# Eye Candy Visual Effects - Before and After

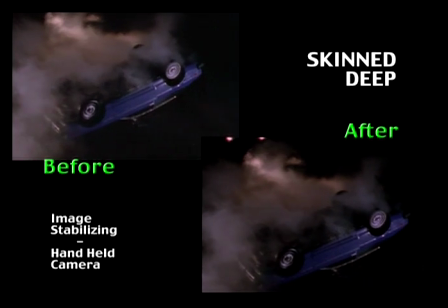8:14 This example shows how an erratic handheld camera move can be smoothed out to save a shot that might otherwise be unusable.
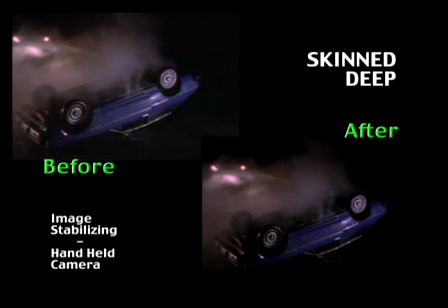8:22 Points in the image are tracked so that any vertical,
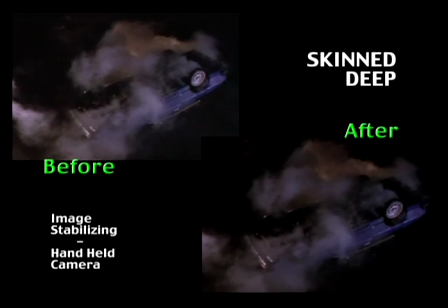8:25 horizontal, or rotational motion can either be minimized or totally negated, giving full stability to the shot.
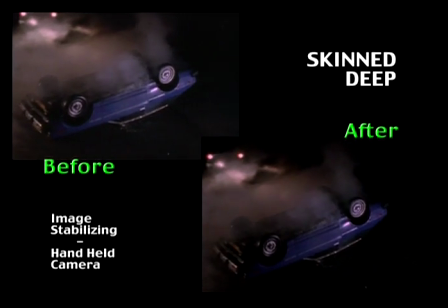8:32 If desired, a brand new motion can be introduced with appropriate camera blurring and randomness, just to add a little bit in the way of organic motion.
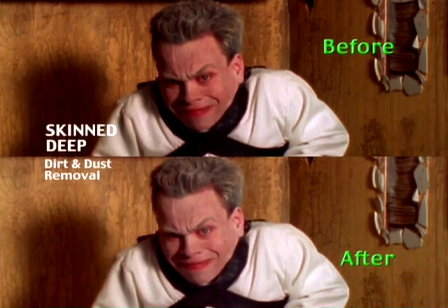8:45 Sometimes, no matter how many precautions are taken, unknown factors can cause damage.
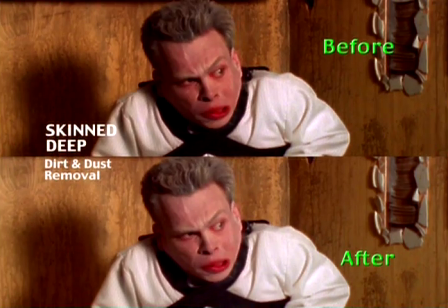8:49 In this unfortunate instance, there were dirt problems with a particular short end of film that had been recanned,
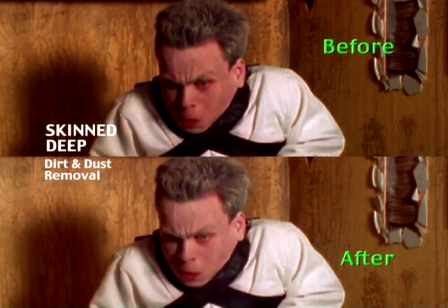8:55 and the problem wasn't discovered until developing revealed it.
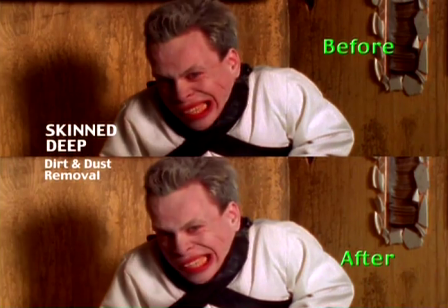8:58 Image restoration of this nature can be extremely difficult and time-consuming depending on the complexity of the visual and the damage.
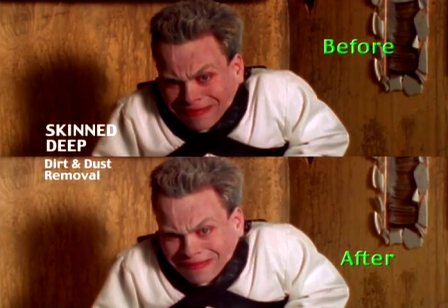9:05 In this case, digital paint techniques were able to restore the image to its original state.
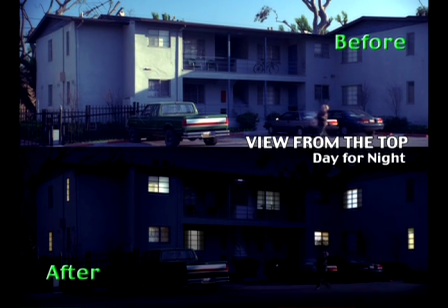9:11 An editorial restructuring caused one sequence in View from the Top to become a night scene rather than a day one. This required digital processing of an establishing shot of the location to avoid a costly reshoot. Lighting values were altered in sections for each of the windows, highlights were meticulously painted out of the scene,
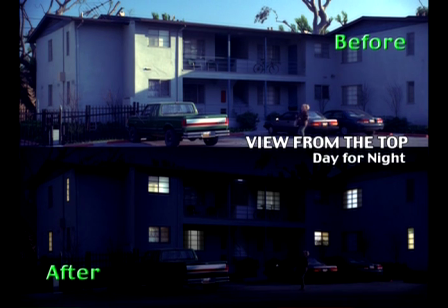9:30 a gradation was added to the sky, and we also added security lights to the staircase. Exposures and color values were then all balanced together to achieve a believable nighttime effect.
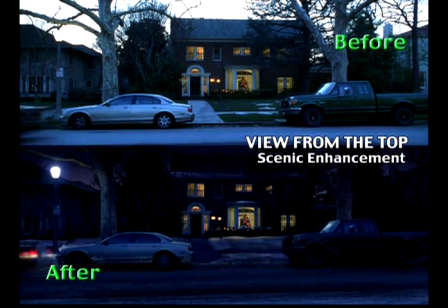9:41 This day-for-night shot required some weather enhancement as well. Falling digital snow was added in several layers to give some depth. We also put in some 3D snow drifts and road slush, and dirty snow residue was painted onto the parked vehicles. Headlights and taillights were added to the moving car, and additional falling snow was added to the digital headlight beams.
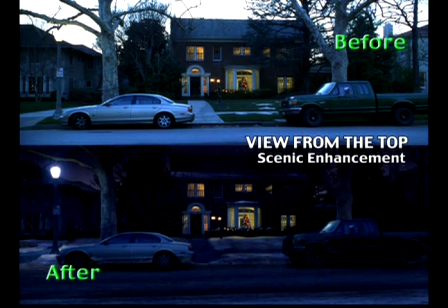10:00 The windows of the house were isolated and balanced to stay bright while we darkened the background, and reactive lighting on the snowdrifts, trees, and street completed the overall effect.
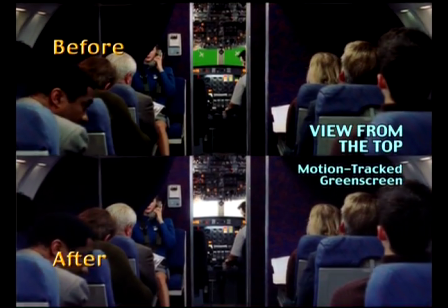10:12 Here you can see the white X's on the green screen that were used for both tracking and focus reference.
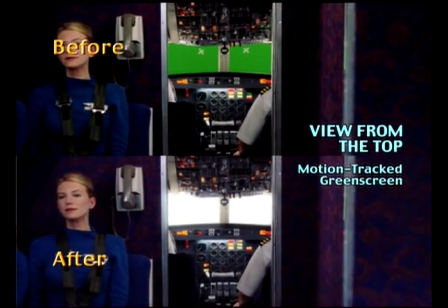10:17 Our challenge with this shot was to balance a foreground that was lit for a sunny day to match with a second unit background that was shot on a very cloudy day.
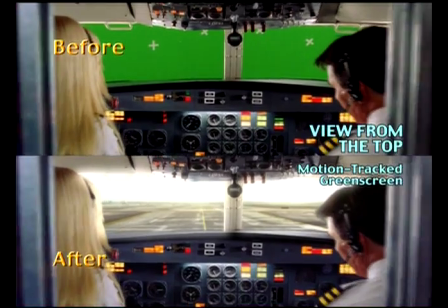10:24 We did this by boosting the color information in the monochromatic background,
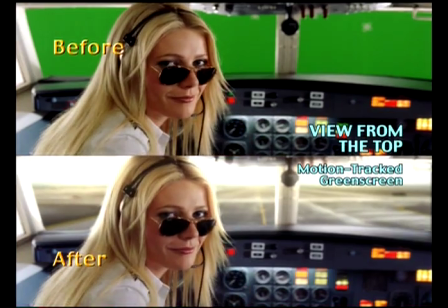10:28 creating an artificial highlight on the actors, and filling the sky with small digital lens flares to overexpose it severely.